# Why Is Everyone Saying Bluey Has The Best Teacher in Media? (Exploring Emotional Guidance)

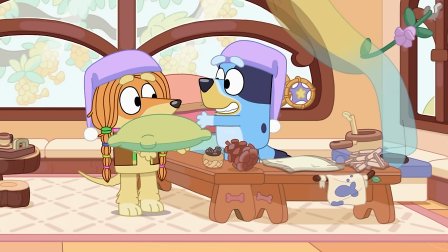481s
This leads its way into the penultimate moment within the episode, where Honey, after some time,
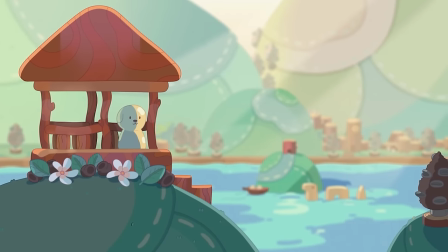486s
builds an incredible village, which impresses Calypso and the rest of her classmates, causing them to crowd around it,
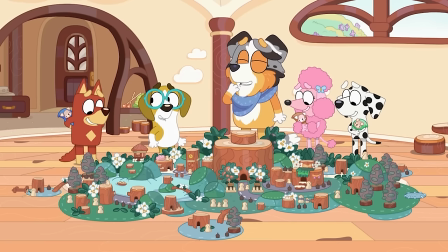493s
and finally allow her to get the gnome she's been wanting this whole time,
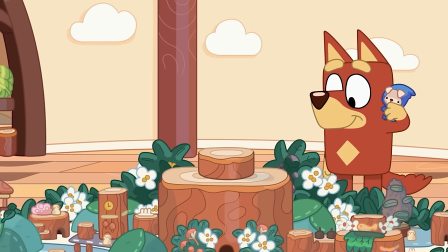497s
where the background music in this moment combines all the musical families except brass,
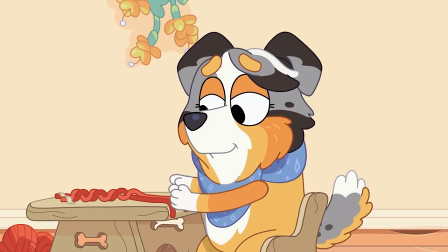502s
and an addition of Calypso's humming serving as vocalization for the song,
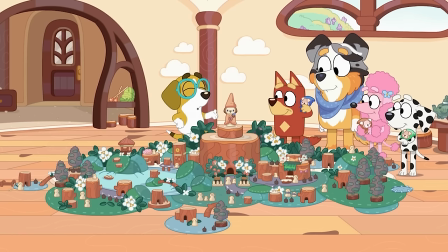507s
which is another element within music to represent most of the students present along with the teacher.
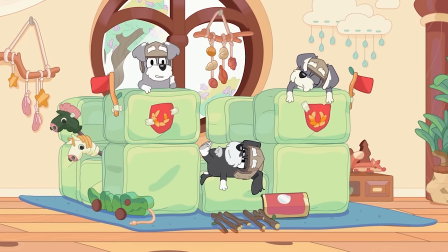513s
But as mentioned before, brass is missing, which is meant to represent the Terriers.
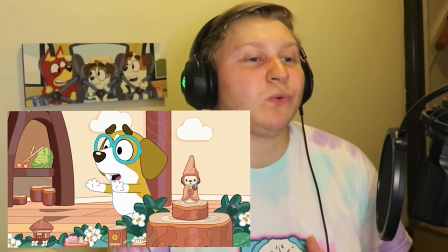518s
And the Terriers get added in a clever way as Indy makes her way towards the village, where we get this cute scene.
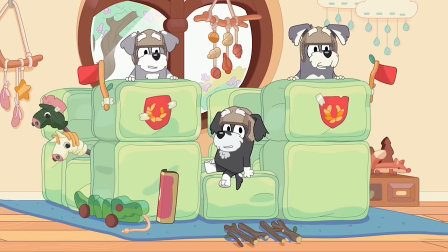524s Terriers! The village needs protecting!
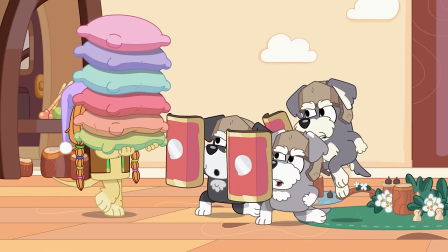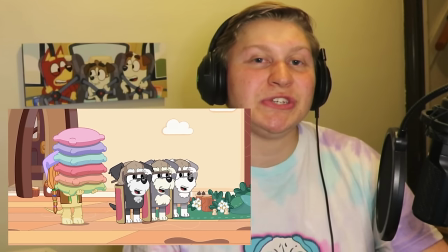533s
With the Terriers finally being able to implement their game into everyone else's game, we are finally able to put everything together.
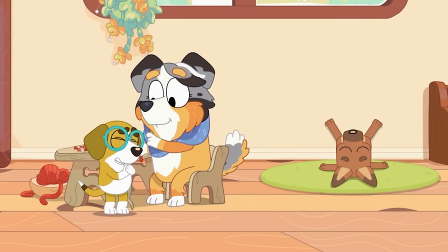541s
Calypso throughout this serves as a conductor for her orchestra she calls her classroom.
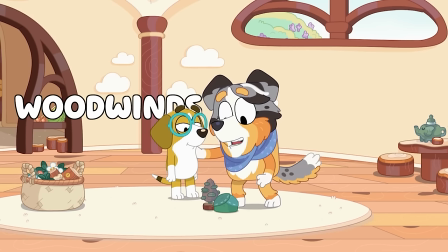546s
An orchestra is commonly consisting of percussions, woodwinds, strings, and finally brass.
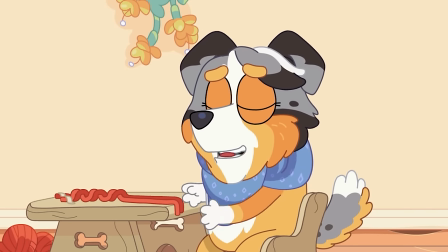554s
So as everything settles down, Calypso goes back to sit down with Pretzel chiming in.
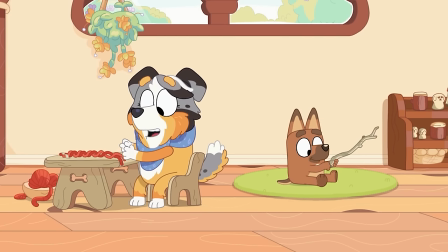558s I guess you can sit in my boat if you want.
Finally showing Pretzel is out of his funk and playing with that stick all the way back at the beginning of the episode, where Calypso delivers a final line that serves to help the only final problem within the classroom.
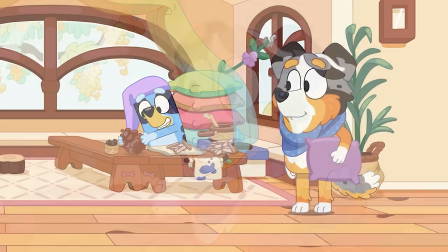573s We've run out of fish. If you do catch a fish, let me know. Why?
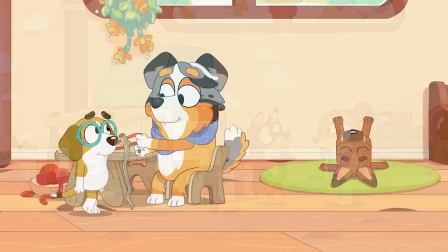578s
where we can finally hear all the different music families combined into an orchestra to symbolize all the kids together,
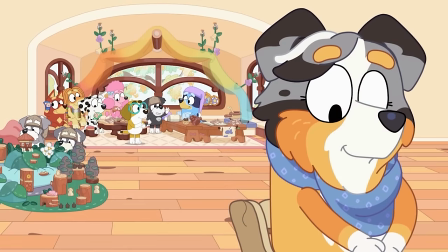586s
tying everything perfectly for the finale of this rather clever episode.
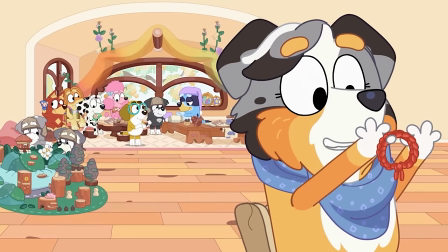591s Because there's someone I'd like you to meet.
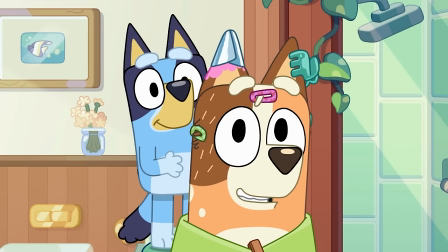597s
Now, I know this was a very lengthy explanation, but try to keep an eye out or an ear out the next time you watch that episode, because there's a lot of little musical notes that are honestly a lot better experience than explained,
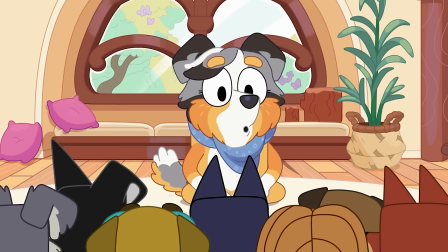611s
so hopefully my explanation allows you to listen to those a little bit better. But now that we know how Calypso serves as the conductor for her school, hooray!
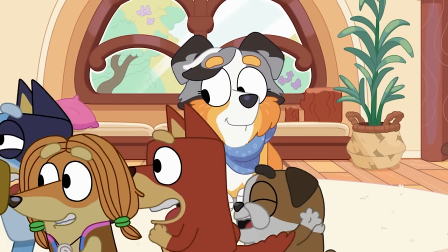620s
We can go over the numerous amount of other ways she is used by Ludo Studio to guide the youth within her classroom.
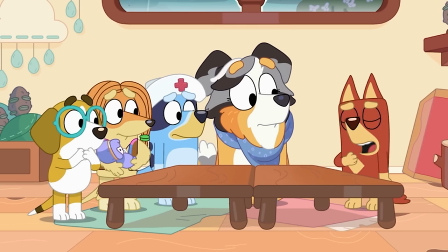627s
One of my favorite examples are the ones where she is used as an aid to guide an individual that requires social or emotional guidance,
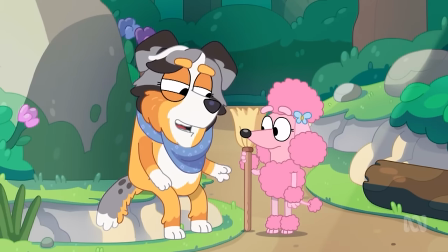635s
such as Jack, Mackenzie, and Coco. Now, for Coco's case, it's actually from an episode that has only aired in Australia called Wild Girls,
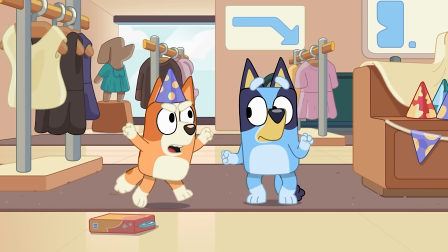644s
an episode that has a bit of controversy regarding its quality.
Oh, well, that's not good.
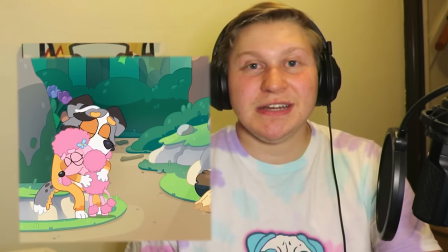649s
But shed some light on Calypso's character that I plan on discussing a little further into the video.
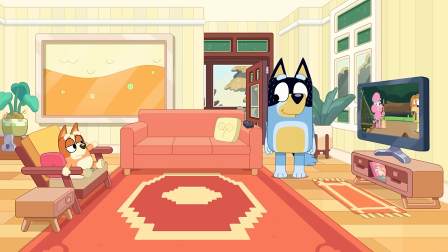655s
However, if you're in America like me and wish to experience it firsthand, you're going to need a way to bypass location-based restrictions, which is why I'm happy to say this video is sponsored by Atlas VPN. Atlas VPN is a tool that is very easy to use. All you need to do is press one button and you're connected to Australian servers.
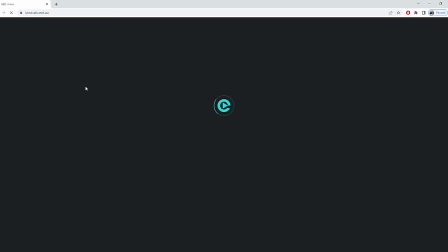675s
Once there, all you need to do is go to the streaming website ABC and just type in Bluey on the top right.
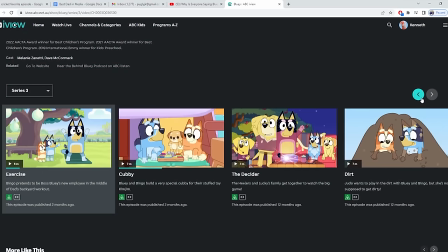681s
Once there, you're able to see all the new exclusive episodes that are currently only released in Australia,
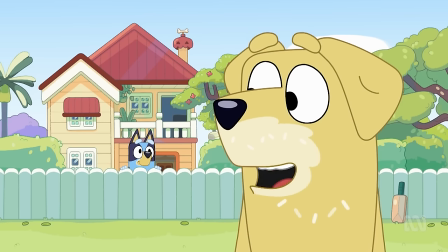686s
or even the episodes that are censored on Disney Plus, like Dad Baby.
But I don't know how to deliver a baby!
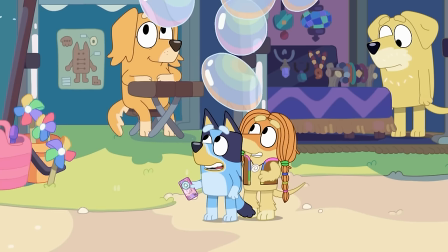692s
Besides it being extremely convenient, this is the best VPN deal in the market.
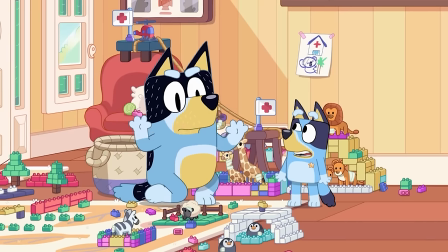696s
It stops ads and malware, and you can use it to save some coins while shopping online.
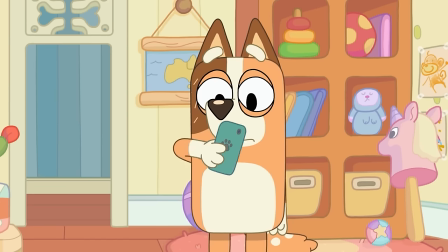702s
Not only that, it is able to protect an unlimited amount of devices, and it's able to keep your Google searches in private. And you're able to get this deal with just $1.83 per month, plus 3 extra months for free by clicking the link down below for my special link that allows you to get this limited time offer.
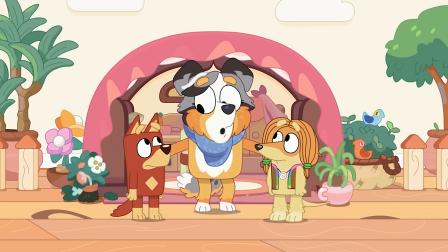721s
Now, as to how Calypso guides her students socially and emotionally, let's first talk about Jack and Mackenzie.